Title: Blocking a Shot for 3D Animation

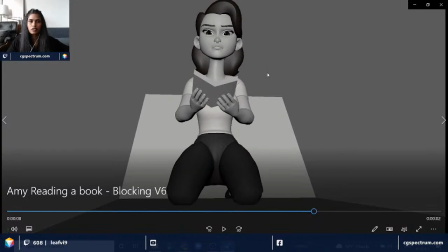yeah, right here is very symmetrical, so it's not so interesting because of, like, you don't see the weight of the hips falling on the knee, on the foot. So, and the arm seems to be very much symmetrical,
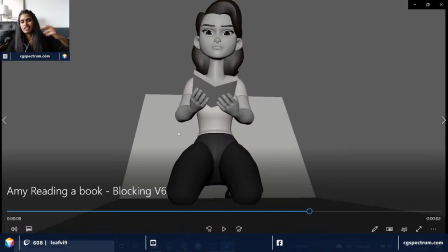and it's not like posed well, that it's not creating that interesting a line of action. So yeah, so a lot of things to pay attention to, and this is something you don't want to do.
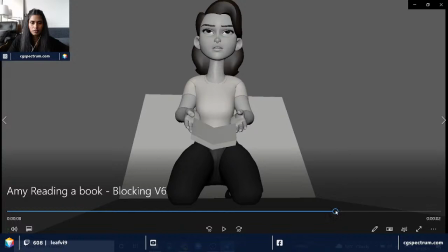And after a couple of notes, she did make some changes. I'll show you guys where it is.
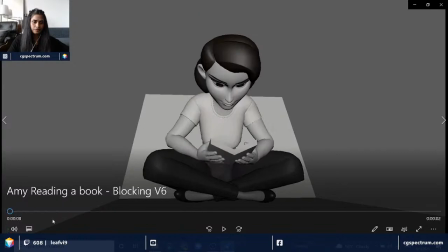But overall, in this shot,
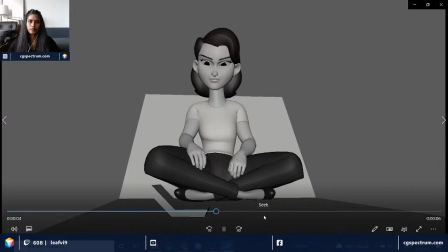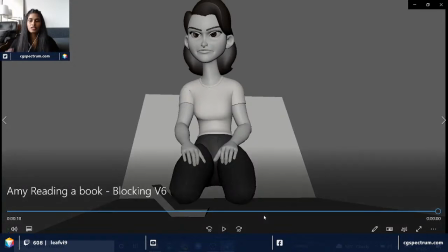the things are working, and the timing can be slightly better,
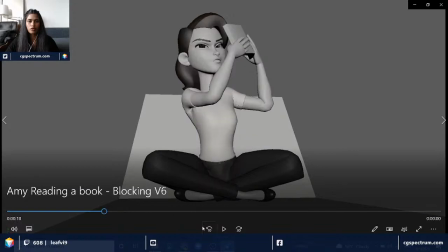especially when she's trying to throw the book, and then the posing.
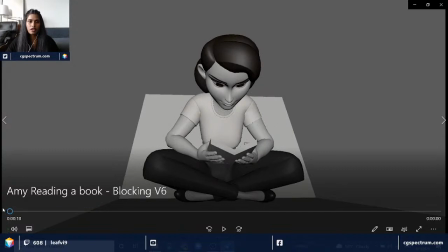So that's what you want to get. Your poses have to be pretty strong, like right off the bat. This is like the starting pose, right? So in your blocking, you want to pose your like fingers and arms and everything. So basically this will be your thumbnail for your shot.
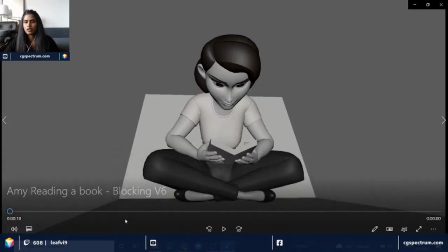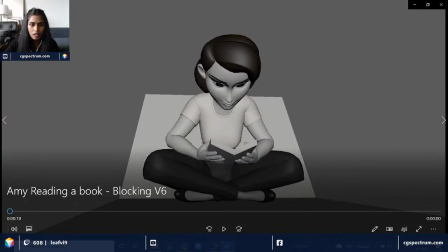Yeah, so let me open up
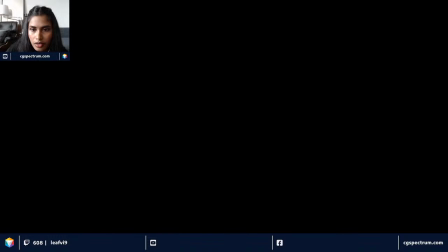where she's at with the shot right now, so we get a better idea.
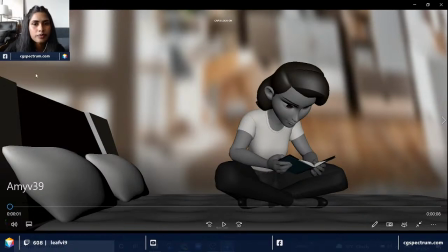So this is where she is with the shot. I mean, we are still working on the staging, where because the character is
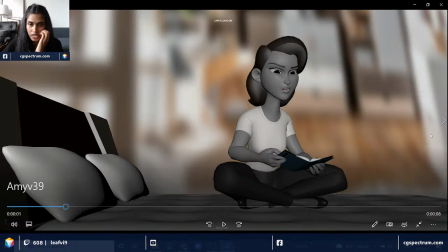facing to the screen right, you want to have more negative space onto your screen right than to the left. So probably if she moved the character somewhere here, makes sense.
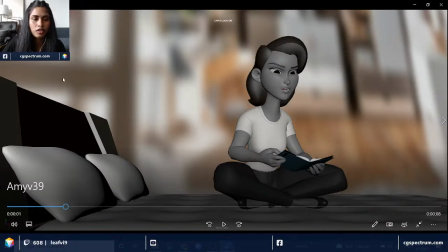And now the overall staging of the bed seems a bit more interesting compared to the previous, where it's very front on. And yeah, and now she got some finger poses and
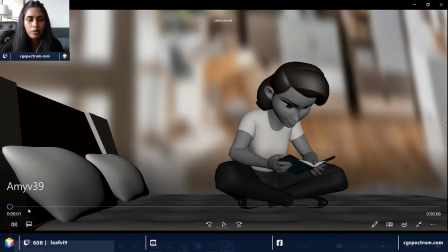arms posed out to a point where she's reading a book,
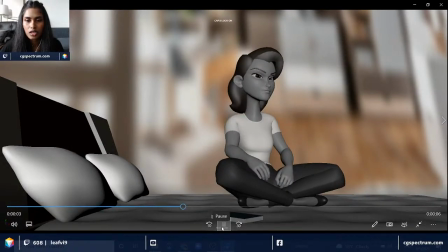and then she takes a take, slams the book down, and reaches out for the book again.
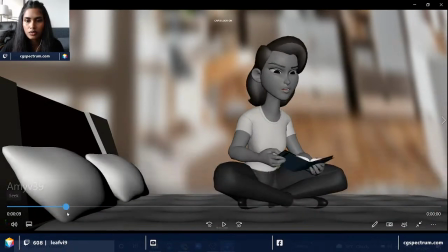That's the end. So she's still working on this, but overall I feel like the energy of the shot can be pushed a lot more.
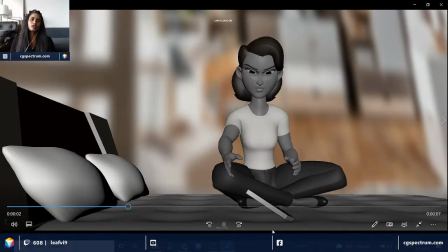And
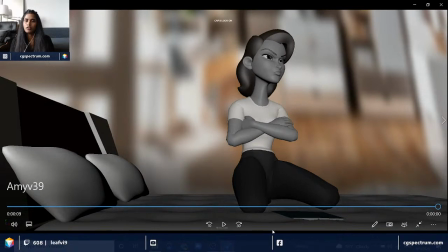yeah, timing, energy, and then poses. Still like a lot of strong poses. For example, right here,
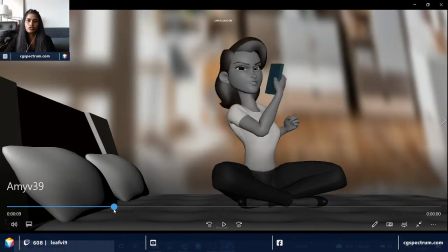when she's doing this, what is your arm, the screen right arm, your left arm doing is important, because it just seems like it's coming out of the chest, so you want to see that silhouette properly. If you can see a little bit of that upper arm, that would make it,
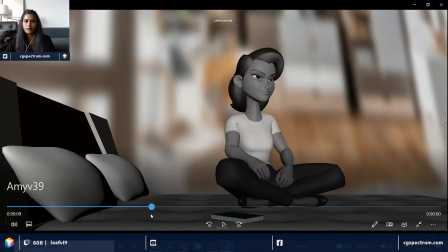well, it's interesting posing. So yeah.
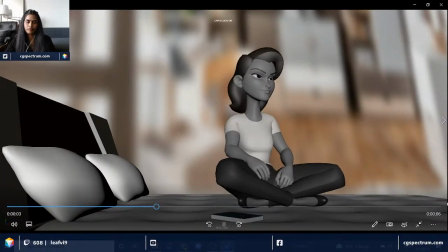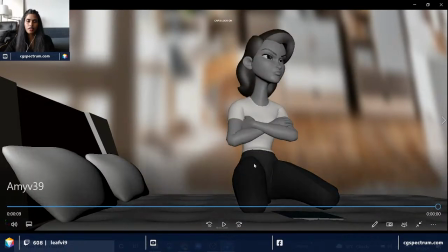I like that at least she did that room for thought process right here.
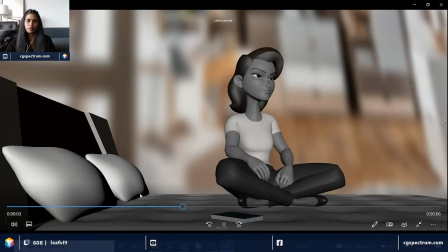After she slams the book, she gave that room to breathe,
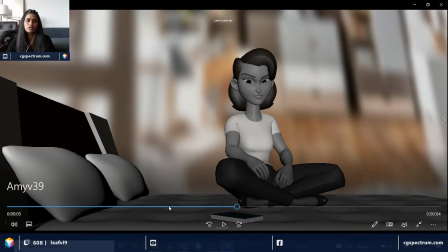like as I said, the resting point for audience, so they understand what she's going through. And then she takes her time, looks at the book, and then she reaches for the book.